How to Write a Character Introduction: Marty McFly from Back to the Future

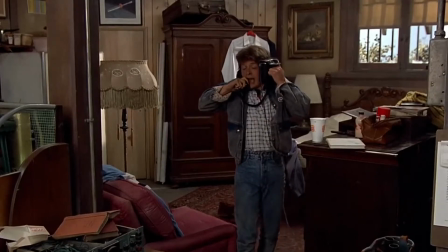252s Are those my clocks I hear? Yeah. It's 8 o'clock.
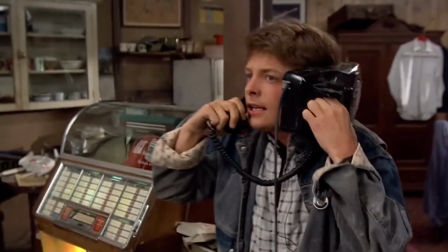258s Perfect. My experiment worked. They're all exactly 25 minutes slow.
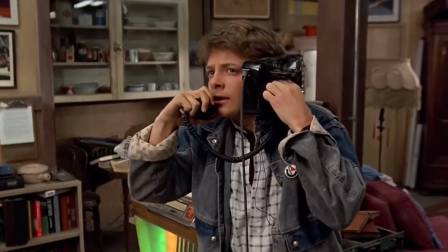263s Wait a minute, Doc. Are you telling me that it's 8:25?
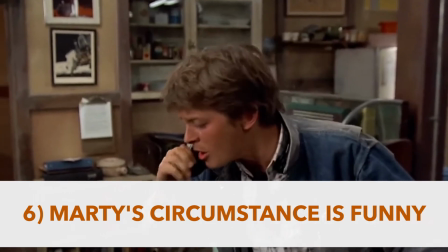268s Precisely. Damn. I'm late for school.
So he panics and he runs out. The next little bit is just him getting to school before he gets caught by Strickland.
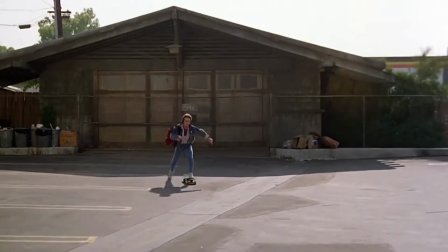283s
And what's interesting in that scene is that's like when the Power of Love starts jamming out,
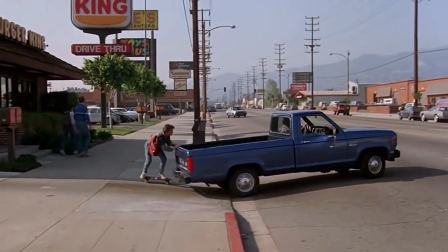290s
and he runs outside and he starts sketching on the back of a truck, I believe, in that scene. So he takes his skateboard, and he's grabbing onto the truck, and he's going down the street. And as a kid who I had never seen anything like that before when I first saw this movie, since then I'd played Tony Hawk, and the world of skateboarding was more popular later on. But seeing someone on a skateboard grabbing onto a car and going down the street, that was so cool the first time you saw it.
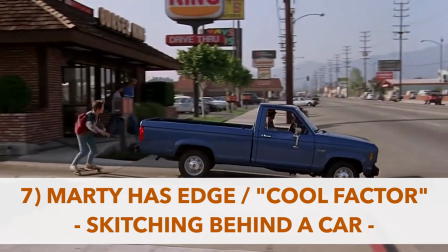318s
So again, you're adding a cool factor, some sort of edge factor,
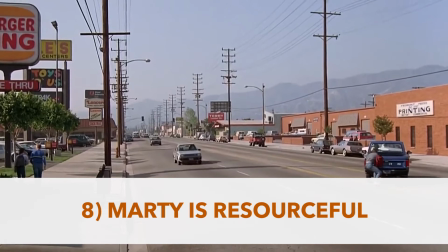323s
and also the resourcefulness is really impressive there.
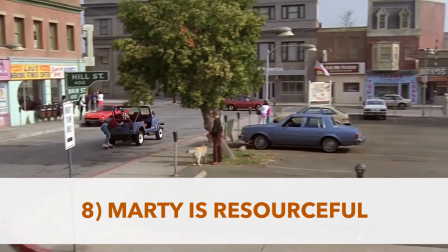328s
So Marty is resourceful because he's late to school, and the fastest way he can get there, instead of just skateboarding the entire way, he grabs onto a car while he's skateboarding. A very resourceful thing, and we like seeing resourcefulness there. There's also a bit of comedy when he's on his way to school. He sees some women in a yoga class, and he waves to them.
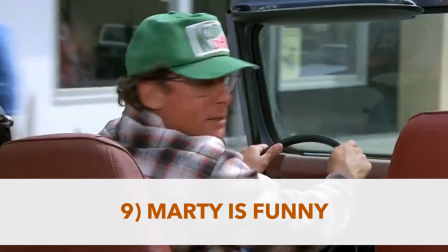351s
The driver of the car looks back and sees him, and he just kind of he's like, yeah, what are you going to do about it? So there's more elements of comedy. The song, everything in that scene is just exciting and fun.
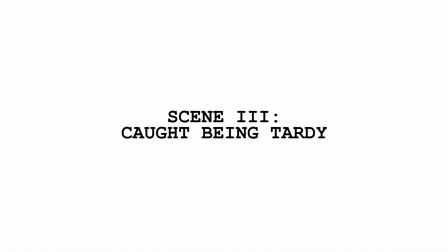364s
And then he gets to the school, and Jennifer stops him at the front.
Marty, don't go this way.
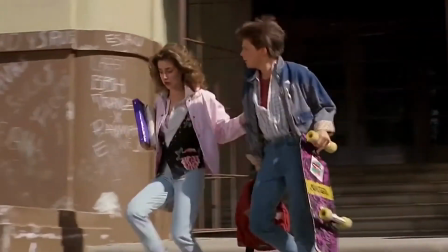369s Strickland's looking for you. If you get caught, it'll be 4 tardies in a row.
So they sneak in around back. They're going down the halls. And he says something about Doc Brown, and that's when Strickland jumps in and grabs him.
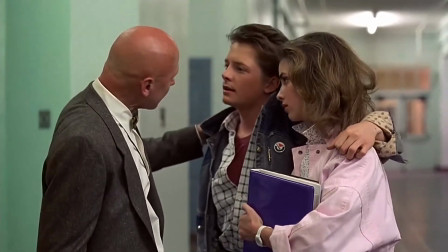379s Am I to understand you're still hanging around with Dr. Emmett Brown McFly?
This scene with Strickland is very good. It is such a quick scene that adds in so many different character likability moments. It's really impressive. So the first thing that happens is Strickland gives them both tardy slips.
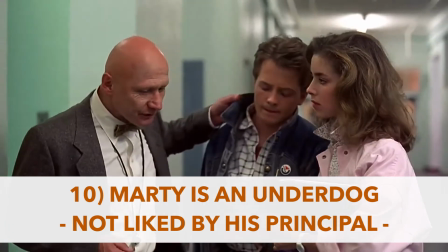398s
So Strickland is now in power, and Marty, we realize, is an underdog in that moment.
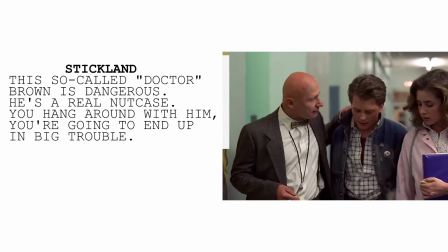404s
So the second thing that happens is that Strickland says, this so-called Dr. Brown is dangerous.
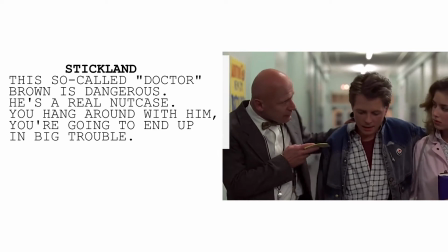409s He's a real nutcase. You hang around with him, you're going to end up in big trouble. Oh, yes, sir.
That example of Marty being flippant to authority, again, gives him a little bit more edge. So we like that edge, especially with an underdog. We know that he shouldn't be mouthing off to the principal.
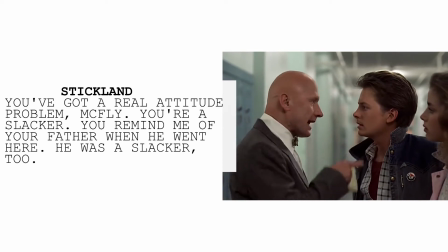425s You've got a real attitude problem, McFly. You're a slacker. You remind me of your father when he went here.
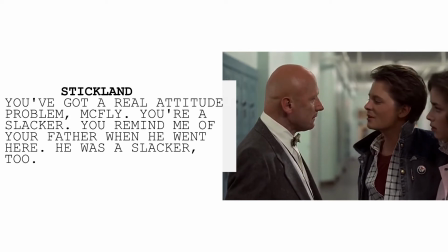430s He was a slacker, too. Can I go now, Mr. Strickland?
And that, again, adds an element of Marty being an underdog. It also adds an element of past pain. So we talked about past pain being present, but not in-your-face melodramatic. Well, if he's saying that Marty's dad is a slacker, we now know that for, 16, 17 years, however old Marty is, for his entire life, he's been raised by a slacker. He's been raised by someone who is not respected by authority, and so we understand there could be some past pain there.
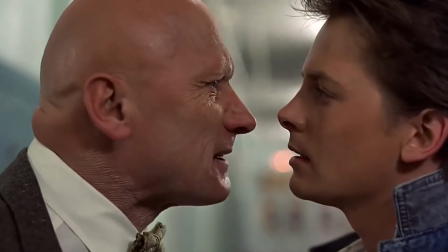466s No McFly ever amounted to anything in the history of Hill Valley.
So in this very quick scene, it's just Marty being caught by Strickland late for school. We've implemented 5 or 6 different things to make us like Marty. It's a great scene, even though it doesn't, on paper, there's no giant plot points here. There's no huge character development here. But as far as exposition working in a character likability light, this is a beautiful scene.
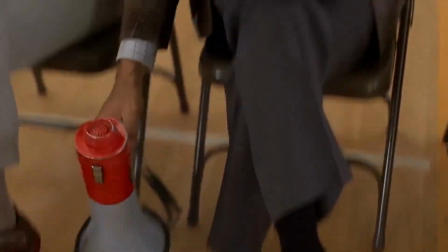498s
The very next scene is Marty's band trying out for the school talent show, and really what this is setting up that Marty will play guitar at the end of the movie, right? But because the band doesn't make it because they're too loud, this is another good example.
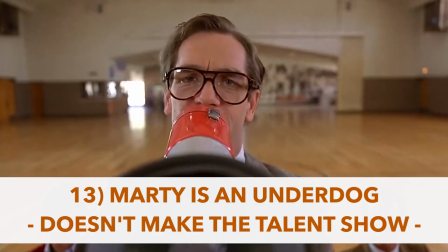511s
They don't make the cut here, so they're underdogs.
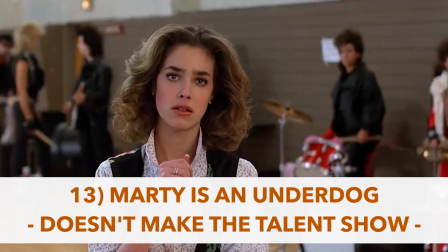513s
And we also understand that Marty is going to continue playing his guitar, and that resiliency we latch onto as well. So here we're showing underdog and we're showing resiliency. So the very next scene, he is walking around the town square with Jennifer.
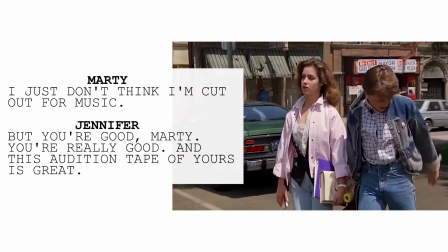529s
He's licking his wounds.
Nah, I just don't think I'm cut out for music. But you're good, Marty.
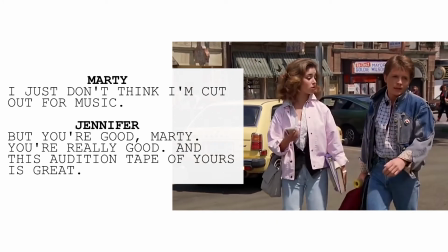534s You're really good. And this audition tape of yours is great.
So Marty's kind of bummed that he's getting rejected.
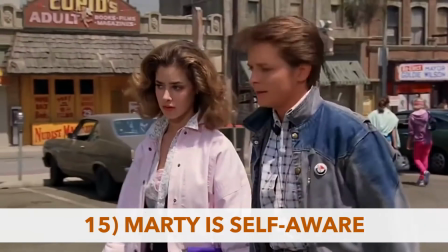539s
And right now, we like him because he's self-aware. He says that, maybe this isn't even any good for me.
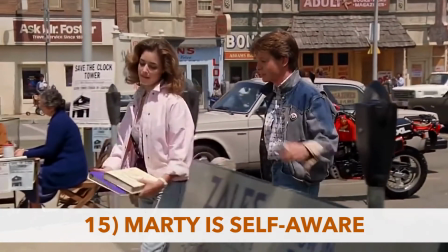545s
Maybe I don't have a future here. And she tells him to stick with it. So she, as an outside element, she's saying that he has the talent to stick with it. So we like that. We like confirmation of talent by an outside party.
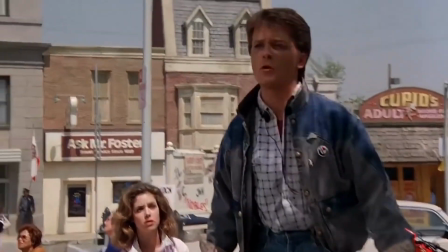558s
That's nice. And then Marty sees a cool truck going into a shop across the street or something like that.
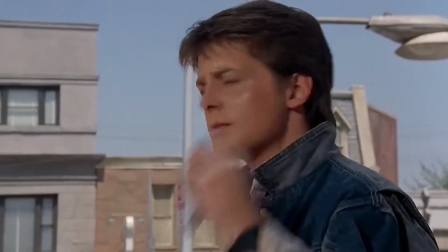564s
And he's like, one day, Jennifer, you and me, we're going to have a truck like that. We're going to go out to the lake. It's going to be great. And so we like seeing Marty aspiring to the future,
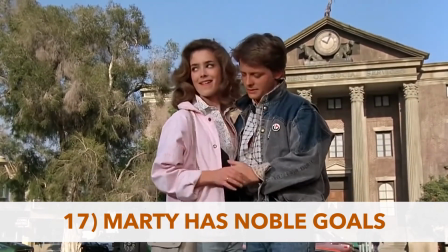572s
with his girlfriend, the noble goal of taking her on a nice date. What's kind of interesting about some of this stuff early on is that even though some of these things feel kind of like setups, they don't really play out. We don't really, see Marty take Jennifer to the lake that night because he goes on the journey. We don't see too much at school. We don't even see him in any classrooms. We don't really find out what happened to his band. We just know that it, kind of sets up for him playing Johnny Be Good at the end. And so a lot of these setups, even though they're setting up to things that we don't even see on screen, they're really being used more for this character likability aspect, and allowing us to bond with Marty before he goes on his journey. Another underdog element here, Jennifer asks him if his mom knows about going out tomorrow night.
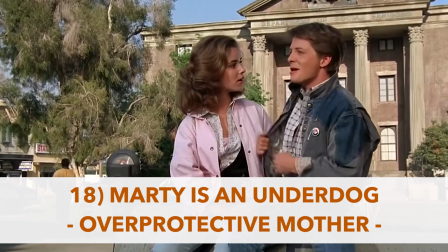622s Ah, get out of town. My mom thinks I'm going camping with the guys.
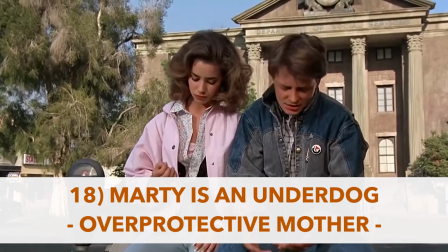626s Well, Jennifer, my mother would freak out if she knew I was going up there with you, and I get the standard lecture about how she never did that kind of stuff when she was a kid.
So we understand Marty wanting to be with his high school girlfriend, and his mother is overprotective. That is another, he's in high school, and that's, that's the underdog in high school. Your parents won't let you do certain things you want to do. So Marty's definitely the underdog here.
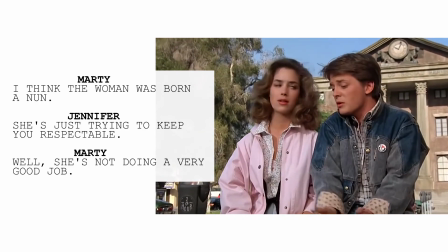650s
And then we add some more comedy.
I think the woman was born a nun. She's just trying to keep you respectable.
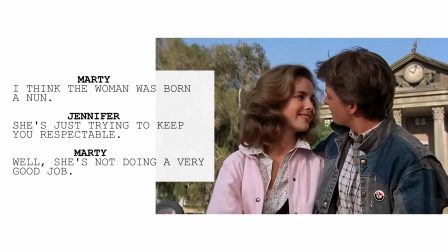656s Well, she's not doing a very good job.
So again, a little bit of edge, some good comedy. We're enjoying watching Marty on screen.
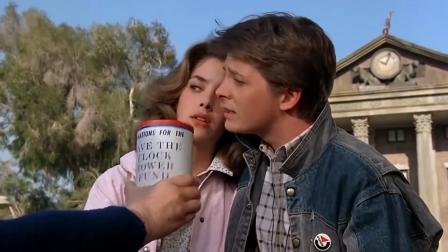664s
And then right before they're about to kiss, the older woman runs in there with the money, wanting them to fund the clock tower.
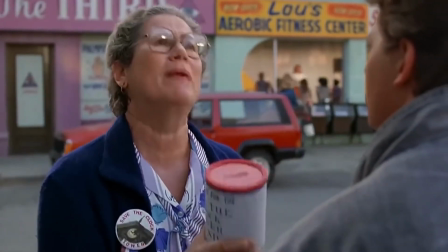671s
And this is purely expositional.
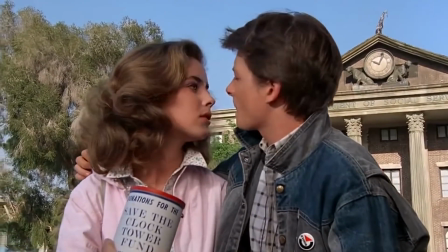673s
And again, the filmmakers get away with this pure exposition because Marty's response of kind of blowing her off,
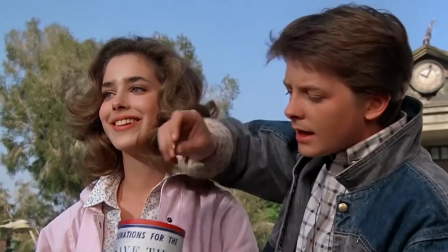681s
and he's like, hey, I'm in the middle of something here, is fun to watch. So we add comedy to exposition. It allows us to get through it. And then he donates to the clock tower to kind of get her to move along, which adds an element to the champion of the downtrodden. He's donating to a good cause. So even though he's just trying to get her out of the way, there is that scene of he's donating to an elderly person.
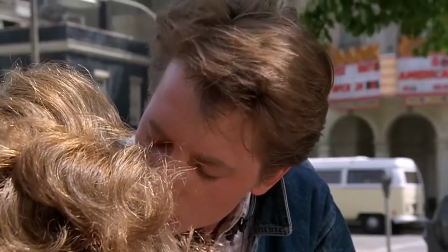704s
And then the next bit is he kisses Jennifer and he sketches home on the back of a cop car. So we add a few things here. It's the cool factor. He's a cool high school kid kissing his girlfriend. He is sketching on the back of a cop car. So now we're adding a little bit of edge to that character as well. And it's also resourceful, the idea of sketching on a car. So we add a lot of likability points right there. And the very next bit is George's introduction.
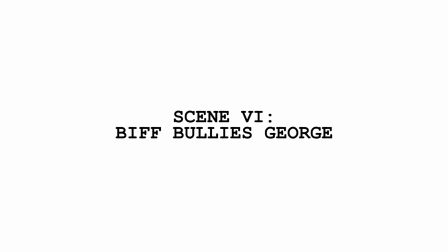734s You loaned me your car without telling me it had a blind spot. I could have been killed.
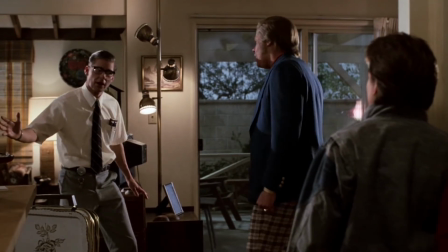740s Now, Biff, I never noticed that the car had any blind spot before when I would drive it.
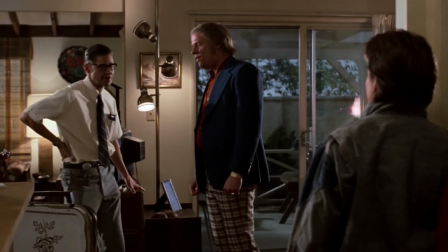746s Hi, son.